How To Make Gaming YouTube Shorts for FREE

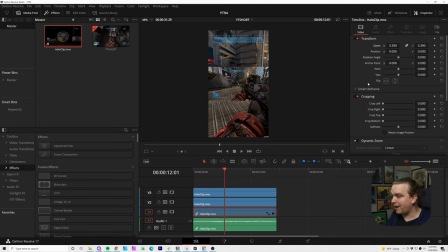[4:01]
Now, because this is the back layer and it is on that default black background, I'm gonna scroll down a little bit and I'm gonna bring down the opacity to functionally darken this clip. Just a bit, that should be good. And on this layer, I'm gonna make sure my effects library is open over here.
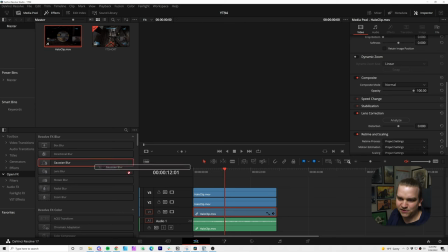[4:18]
Come down to open effects, and here we have a whole bunch of blurs. I'm just gonna grab a Gaussian blur, drop that on that clip. And in that same inspector, we had all those transform options under this video tab, but now that we have applied an effect to that, we can jump over to the effects tab, and here you have controls for that blur. It already did a little bit.
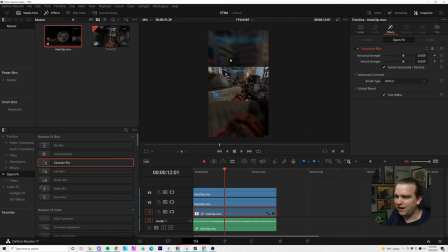[4:35]
I'll pull it up just a little bit more, and there you can see. It just adds sort of texture back there. You aren't really looking in the background for information, but especially as we scroll, that'll follow along and that'll really tie the scene together. Now to reposition our middle clip, I'm actually going to select this top layer, and there are a few things you could do here.
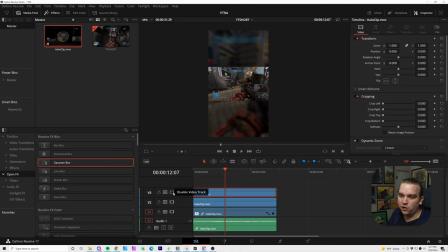[4:53]
You could either click D to disable the individual clip, or you could come over to this icon here to disable the video track. We're just working on this in order, so we wanna look at that middle clip, and all I'm gonna do here, this is our main focus gameplay clip. I'm just gonna scale that up. For this example, I'm gonna do that right until the webcam goes out of frame.
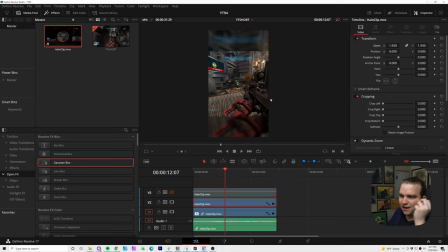[5:12]
Especially in shooters, you know your action will be in the middle where your crosshair is. So this should be great. That's about what I would want. Then I can toggle back on that top video clip. You will see it looks a little bit funky now because we have that zoomed in clip and then our whole clip.
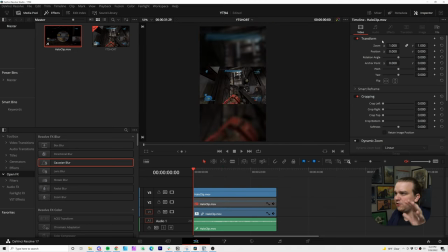[5:27]
So to clean that up, let's go back to that middle clip and just disable that for now. We've already looked at the transform controls inside the inspector, but for this, we are going to use a different set of controls that a lot of beginners miss, but they're super powerful.
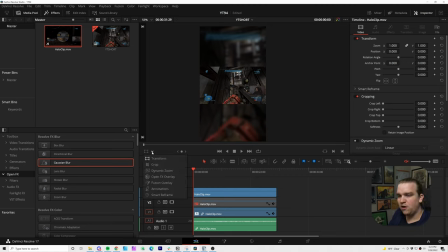[5:40]
We have our main viewer here, and down in the bottom left-hand corner, we have this little drop-down menu that has a whole bunch of options. And you'll see that by default, it is on transform, but it is grayed out. If we click that on, then we will have this box comes up that gives us these tactile controls for that same transform information.
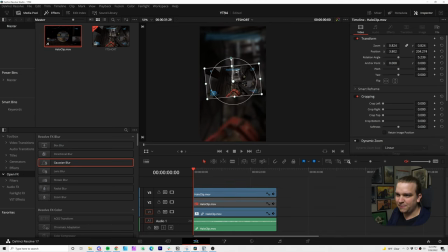[5:59]
I can just drag this, move it around. I can scale it up or down. I can grab this bar to rotate it around. And then I can undo all of that because I don't want that. This is super useful, it's super fast. So I can start to sort of drag this towards the top, but I don't want transform first, I wanna come down to crop.
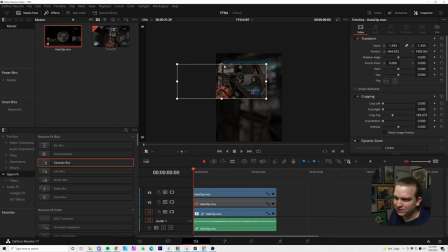[6:17]
And you'll see that gets rid of that center bar, but now if we grab these edges and bring them in, you'll see it is actually cropping that image. So I'm gonna zoom in here. I'm zooming in this workspace by holding middle mouse button and left mouse button.
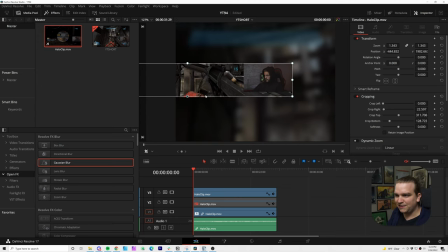[6:29]
And I'm just gonna bring these edges down so we are completely isolating that sort of webcam area. That looks great. And then if I go back to transform, you'll see now we have this floating bar over here, and that's where the center of the image used to be.
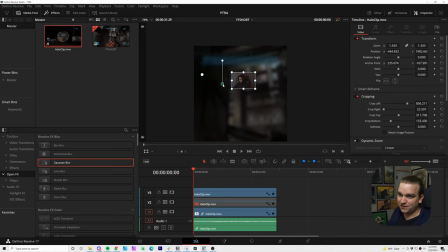[6:45]
But if you grab this dot here, you are actually going to be moving the anchor point of this clip, so I can move this back towards the center of this new clip so that, like, if we scale, it'll scale from center correctly. So I'll zoom out a bit more, and then we can reposition this, zoom this up a bit more.
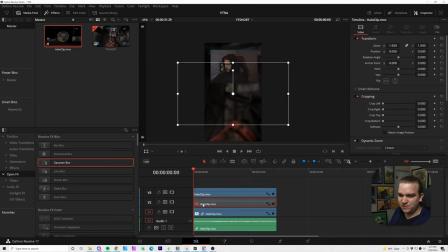[7:02]
Nice and chunky, so it gets all that attention. And then when we toggle back on that middle clip, we have a pretty nice looking clip. You can rearrange these however you want, scale, zoom. You can come to that middle clip, and now these transform controls are on. You can move this down or back and forth, whatever you want.
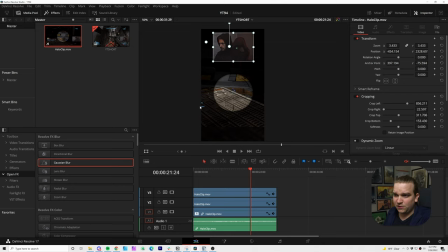[7:23]
And hey, you've just edited a gameplay clip for YouTube Shorts. From here, the only real thing left to do would be to add any text animation or additional effects.
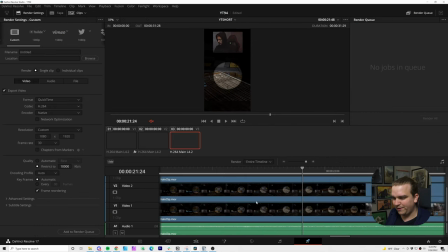[7:31]
And then you could come over to this little rocket ship in this bar down here, and this is the deliver page. By default, you should be on this custom preset out here where you can name it, give it a location, and make sure all the correct settings for your render are good to go, including importantly, the resolution and frame rate. If this is just a little overwhelming, you can always click over to YouTube.
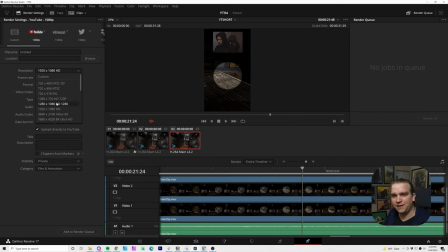[7:51]
Just make sure this resolution is set from 1920 by 1080, which would be like your standard horizontal layout. Click that over to custom, and you might need to toggle back to your timeline, but that should update to 1080 by 1920. So you will get a video that is completely ready to upload. Resolve does have this option to upload directly to YouTube.